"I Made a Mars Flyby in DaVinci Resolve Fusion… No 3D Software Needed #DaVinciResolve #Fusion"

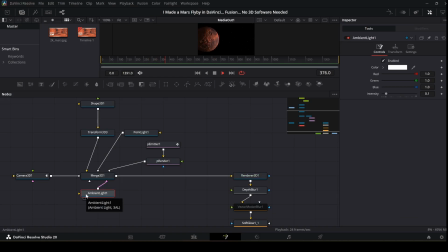Then there is a very faint ambient light, barely anything, just enough to keep the shadow side from going completely black. If you pull it too high, the planet loses all its drama. Too low and you can't see anything on the dark side at all.
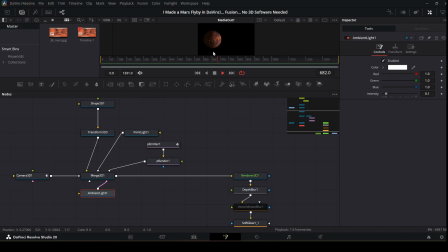Small tweak, big impact. Two lights, that's all you need. The stars are built with Fusion's particle system, a particle emitter throwing out a huge field of tiny blobs, some smaller, some slightly bigger.
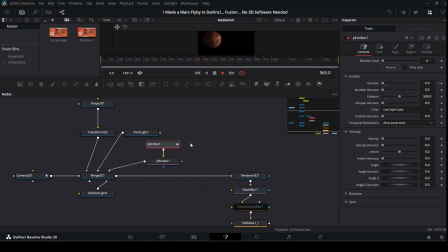That size variation is what makes them feel real. Perfectly uniform stars look fake immediately. The region the particles live in is a large cube, and importantly, it's deep.
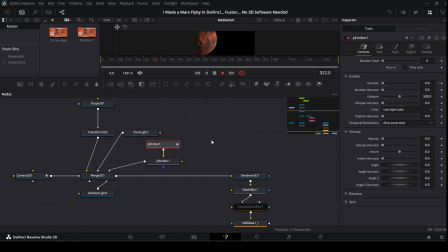That depth is what creates parallax when the camera moves. The nearby stars shift more than the distant ones. It's subtle, but your brain picks up on it. It makes the space feel like it actually has volume rather than being a flat backdrop.
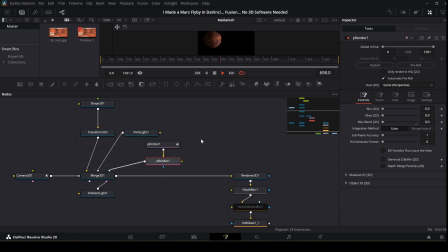The particles get rendered separately and then composited into the final image. This is where the shot actually comes to life. The camera is a 3D camera with a 24mm lens, slightly wide.
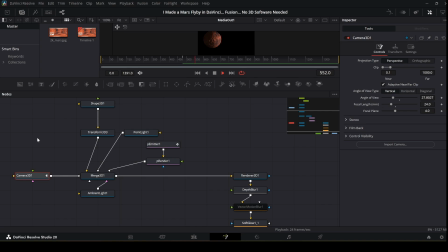That helps with the sense of scale. It pushes you a bit closer to the subject and makes the planet feel bigger and more immersive than it would on a longer lens. The flyby itself is just one animated value, the camera's position along the z-axis.
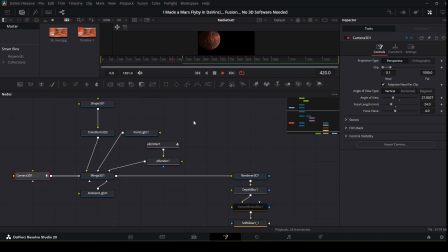It starts far back, moves through space, passes Mars, and continues out the other side.
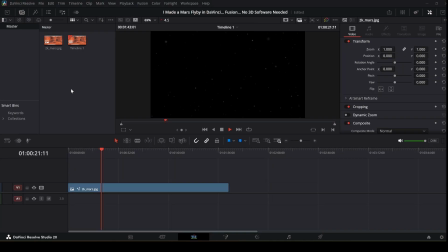Watch what happens on the edit page. It starts with just a sliver of Mars creeping in from the left edge of frame, that deep orange curve against black. Then the surface starts filling the screen. You see the craters, the texture, the Terminator line.
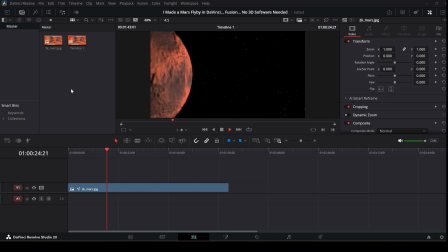Then the planet slowly drifts away. That whole emotional arc, the anticipation, the reveal, the departure, is just the camera moving in a straight line. The framing does all the storytelling.
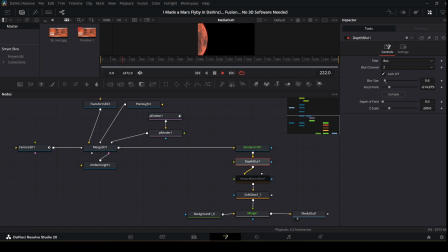Once the 3D render is done, there are two post effects that lift the final image. First is depth of field. A depth blur node uses the Z information from the render to softly blur anything that's not at the right focal distance.
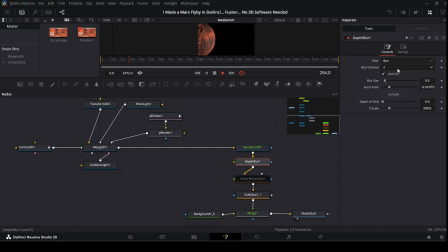It's subtle. You don't want to notice it consciously, but it adds a cinematic quality that a sharp all-over CG render just doesn't have. Then on top of that, a single soft glow pass.
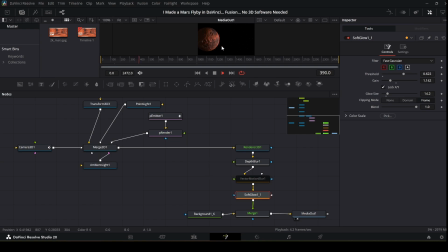It catches the brightest parts of the planet and spreads a warm light around the lit edge of Mars. That's the thing that makes it stop feeling like a 3D render and start feeling like something real floating in space. Like you are actually looking at a planet lit by a distant sun.
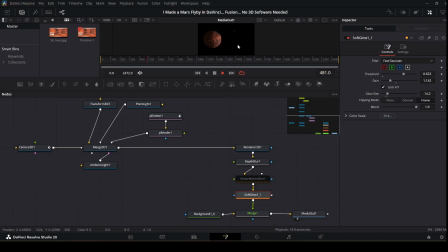Everything then gets composited over a pure black background, deep space, and that's the final image. And that's the full Mars flyby, a real surface texture split into two parts, one color corrected for the bump map to drive surface depth,
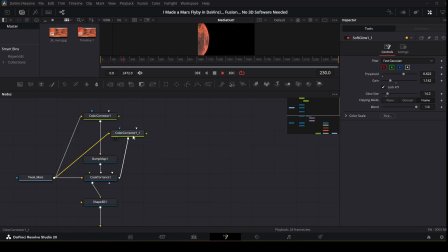one color corrected separately to drive the surface color, both feeding into a physically based shader, one sunlight, a particle star field, an animated camera, depth of field, and a soft glow, all inside Fusion.
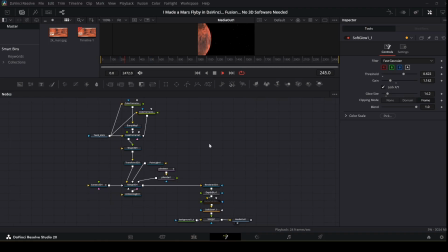What I love about this project is that none of it is complicated in isolation. Every piece is pretty simple. It's just about connecting the right things in the right order. If you want to try something like this yourself, start with the planet.
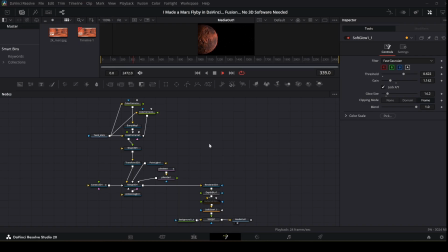Get that looking good first, then build the scene around it.